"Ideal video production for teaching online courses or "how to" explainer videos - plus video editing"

Now I want to show you how to create this style of video, which is fantastic and perhaps the best format for teaching and presenting anything online, because you have me appearing in fuller form. I'm more than just a talking head. There's more of me that breeds more. It kind of gives more trust to the viewer.
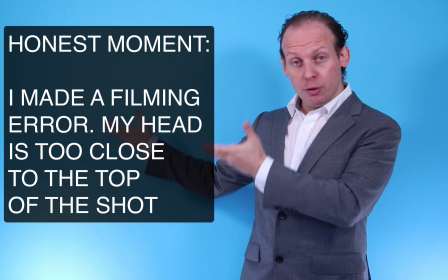Then there's this room to present. I can put text here or pictures. And of course, there's a lot of things I can do.
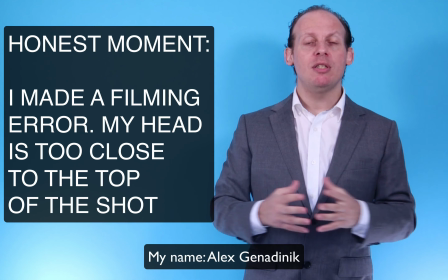I can have the text scrolling down, and what happens is I'm able to make nice presentation that
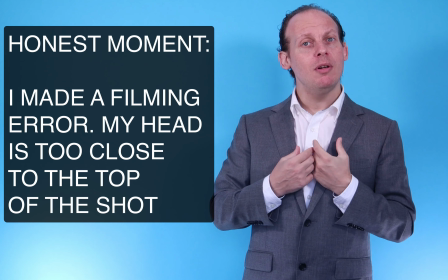helps me create a relationship with the viewer so that it's not boring, it's not just some PowerPoint, and at the same time I'm able to reinforce what I'm showing and teaching with text,
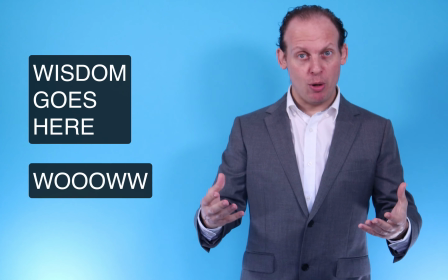which is more powerful because the retention goes up when you reinforce what you're saying with text. Then what happens is, in this kind of a setup, I'm going to show you a few tricks that I do. For example, you can make it look like you're using multiple camera angles,
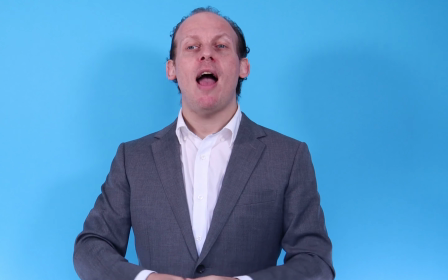because now it looks like I just used a different camera angle, right?
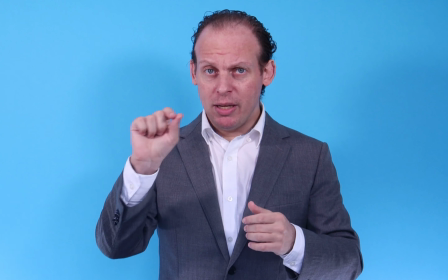But really all I did is I zoomed in and now I'm zoomed out. You see, so when you mess up, let's say right now, if you're filming at home, like most people are filming at home, or even if you're filming not at home, let's say there's some siren outside. Let's say there's one now and it causes me to ruin the whole video. It doesn't have to be. All I can do is press, just sit there quietly. I would just wait until the siren passes, change the angle slightly, and all of a sudden I am talking like I'm just talking, and it looks like nothing actually happened, even though my video potentially got disrupted. So you can do that to prevent your videos from getting disrupted by making it look like you have a professional multi-camera setup where you really don't have multiple cameras. There's just one camera here. Now the other thing is you can have what's called a B-roll.
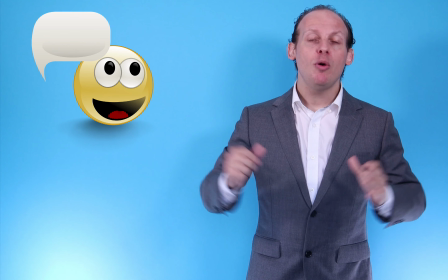You see how now there's a picture of whatever. It's so easy to create this. It looks fancy, but it's so easy to make this.
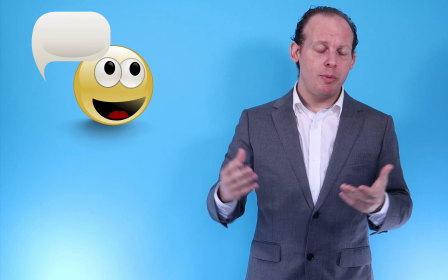All you do is drag a photo. Obviously, you should have the rights to this photo, but you can find many royalty-free images online that you can use.
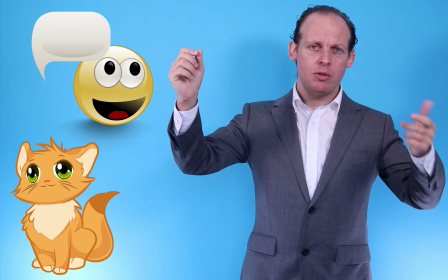It's free. There's a bunch of them online on Pixabay, on special, Google Images has a whole section of royalty-free images.
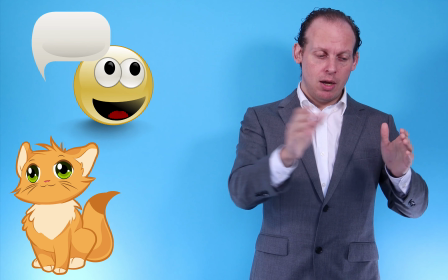And then you can just basically drag that image to your video in your video editing program, drag it, and then it appears as an overlay over me.
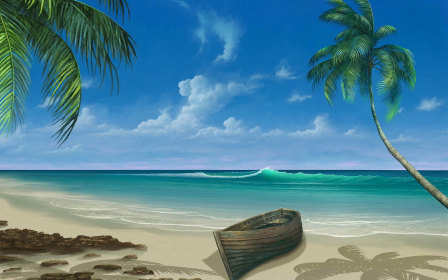And so if I mess up, let's say I'm just like this now, blah, blah, blah, I'm comfortable.
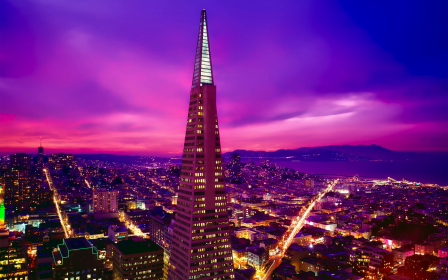But if there's a B-roll, like if there's a picture, you don't see that I'm slouching or that I'm making faces. Also, you can have cool second effects. Like if I want a unicorn to appear here, it appears here.
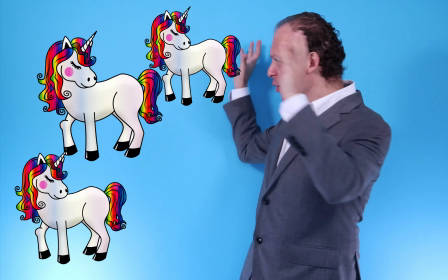And what if there's like a horde of unicorns? You can make them. All you do is just drag one unicorn, two unicorns.
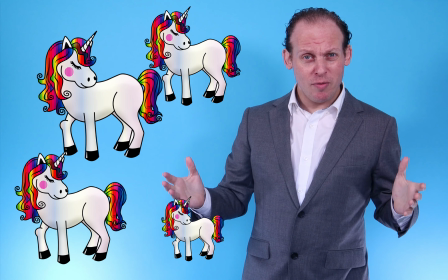What if you let's try something fun. What if you want to fight the unicorns? Let's say I'm going to fight the unicorns.
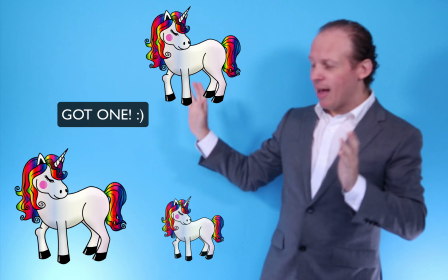Pop, pop, pop. You can do that. Well, I don't know, like in the editing, I'm going to try to see what I did here.
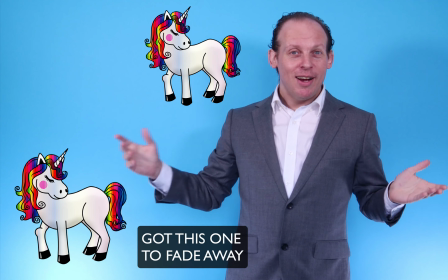Maybe, I don't know, but this is so easy because it's just little images and they create visuals and they create what's called pattern interrupts. First, what's a pattern interrupt? It's something that people use, videographers use, to keep the viewer's attention so it's not boring. Because if I just talk to you for like 5 or 3 minutes like this, it's boring. It's boring.
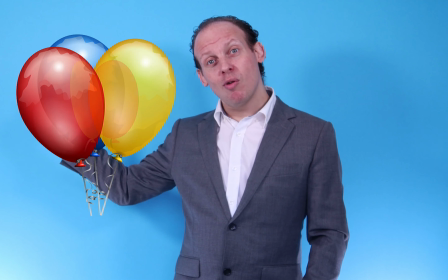But if there's constantly unicorns and whatevers and balloons,
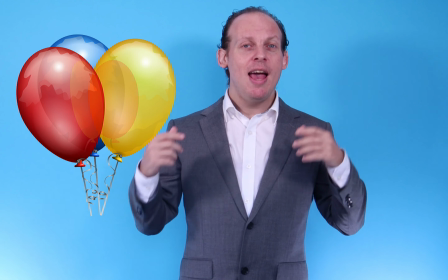then it's kind of like, oh, new thing. And it doesn't make it entirely not boring, but it makes it a little less boring. And it helps the video flow. So all those visuals, they do help. It does make your editing longer and more time consuming, meaning you'll make fewer videos overall, but the videos you will make, more people will watch them. So what did we cover in this video? How to make it look like you have multiple cameras when you just have one camera.